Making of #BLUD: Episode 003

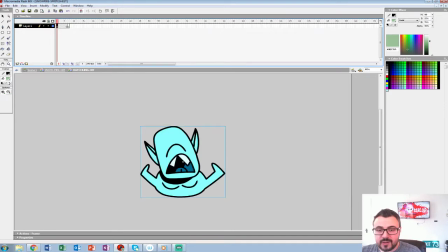20:29 So frame 7, this is going to be 7 drawings that we're going to in between. It's going to be a standard in between, ease out, and then I'll stagger them, then I'll change the color. I think that's a smart animated move. Yes, no, it gets a lot of mileage. Joe Whimsy said that I think it's a smart way to animate.
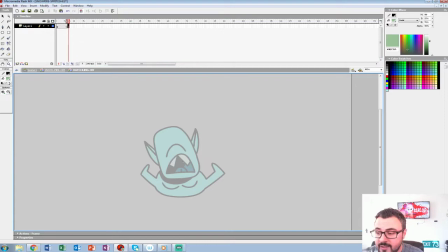20:47 When you do loops, then all of a sudden you get so much mileage out of it. It's not just straight ahead animation. Though in the middle of this, I'm going to show you guys what we're going to do next week, which is a cutaway. And that, there's no loops there. And boy, does that take time.
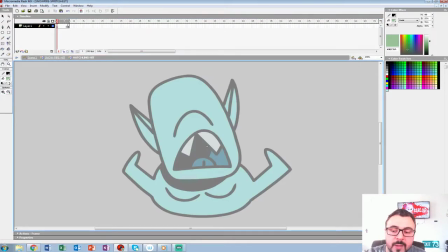21:07 So this is going to be the last frame. When you hit, she swipes or punches so fast that
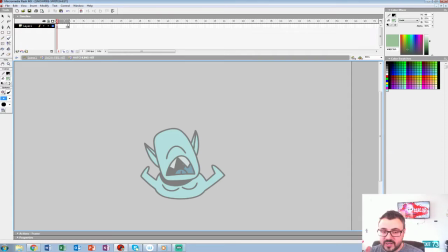21:15 you want to do almost an extreme and then settle to your last pose. So I'll always start with a pose that I favorite. Now, I spent more time on, say, that pose than I'm going to do this one.
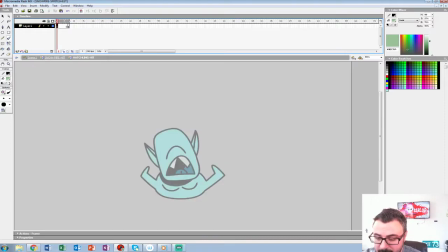21:29 So you have to kind of understand what's happening. She's always hitting up sort of thing with this thing. Now she can swipe down, but we don't really get into that right now. So she's going to shoot up. That's our force of action. So we're going to want his head to get bigger.
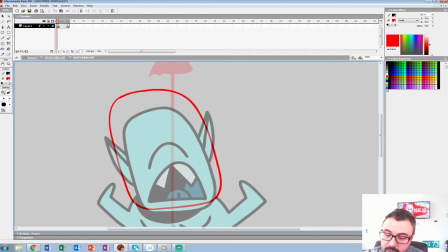21:49 So this is just the rough. His eye's going to shoot up here.
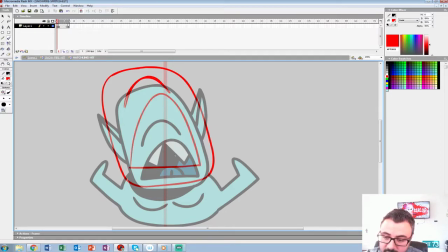21:55 His mouth going to do a really wide thing. Tongue up.
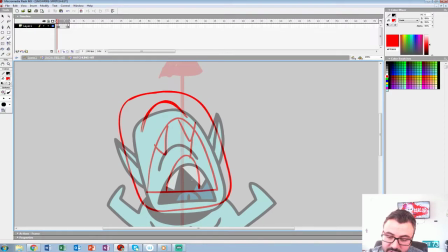22:01 Now when you turn your head back, your ears go down. Just a perspective thing.
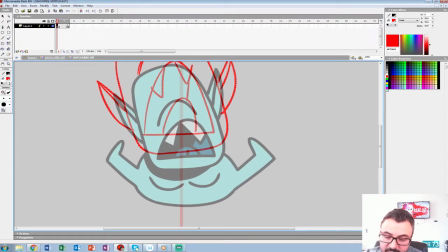22:08 I can move that up even, get hit real hard. And his legs are going to shoot up, and I'm going to really extend the legs to be even bigger.
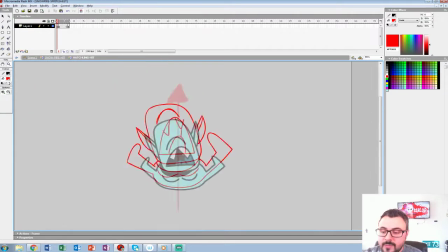22:24 So this is not a very subtle move, in other words. But again, at 25%, kind of want to get the most out of it.
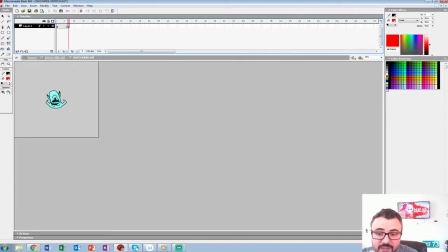22:33 So you'll see it at 25%. So that's what we're going to stagger here. So let me clean this up. Those who saw the first 2 weeks know I go into for the sprites.
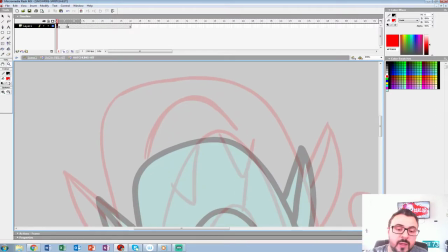22:45 I'll show you what I do traditionally later. Go into 400%. You can see right there, 400. Brush, the second to last brush. Pressure sensitivity on. And we're just going to clean up.
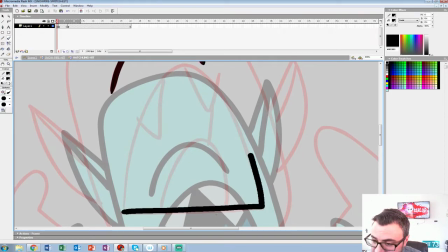23:02 Now I like using a thick brush because it's just, you get a lot more control out of it.
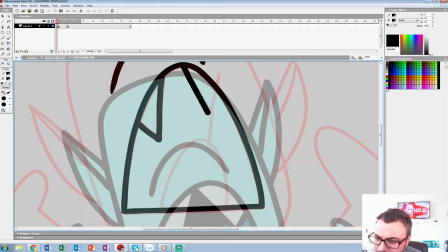23:07 Or it's a weird way to think, but there's less room for mistakes.
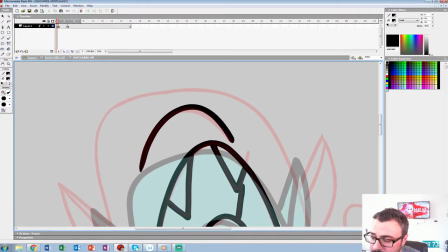23:12 Like you hit the center of the line easier almost. It's just a bigger target.
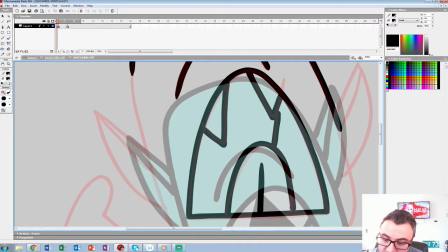23:18 So we're going to clean this guy
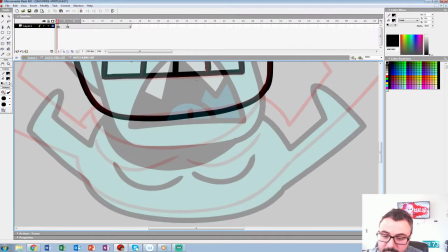23:24 up. Sometimes when I do the shadow under the
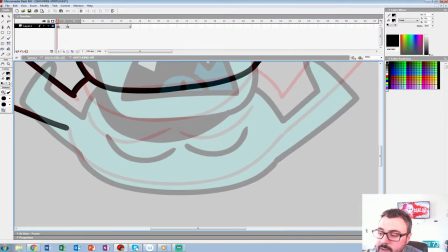23:29 head, I'll do a color close to black, not pure black.
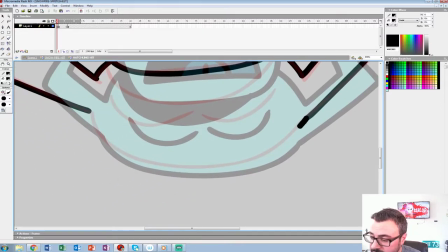23:36 Just because those who've worked in Flash, and if you color something in like that,
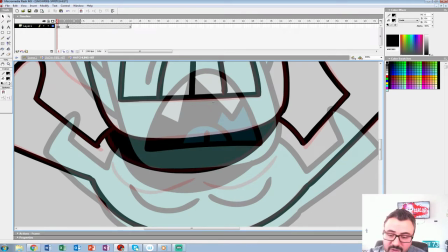23:42 and say you messed up the shadow, then if you selected it, it selects the whole thing.
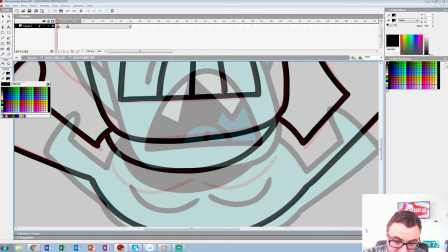23:47 So you could go to pure black and just change it to 1.
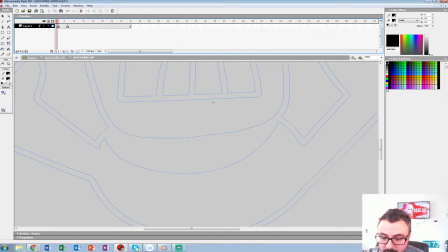23:55 So you'll never notice it at the naked eye, but if you... Did that do the whole thing?
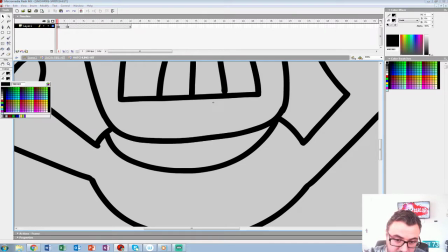24:01 No, because it selected the whole thing. Okay, let me just hit enter.
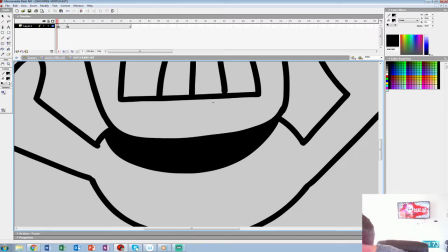24:09 TNT Studios wants to know how many White Claws you've had. Oh, am I slurring? I've only had 2. By the end of the 2 hours, though, I try to get 3 in.
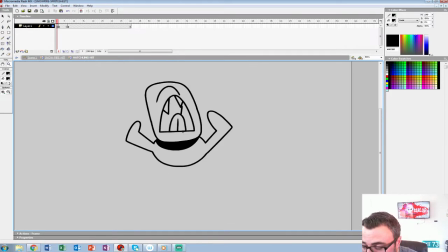24:22 And anyone who works for White Claw, hit me up. We might strike a deal here.
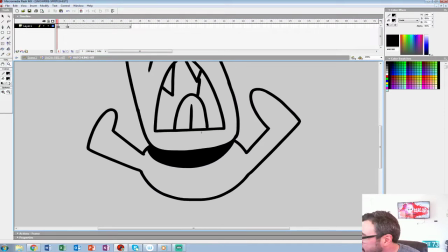24:28 You can get upwards of 300 views, and and I get free White Claw.
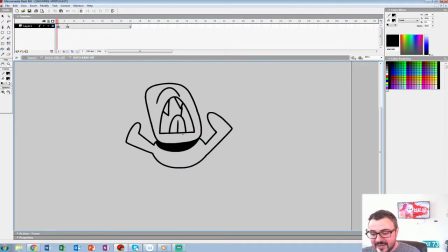24:35 So you can see by the naked eye, there's nothing wrong with the shadow.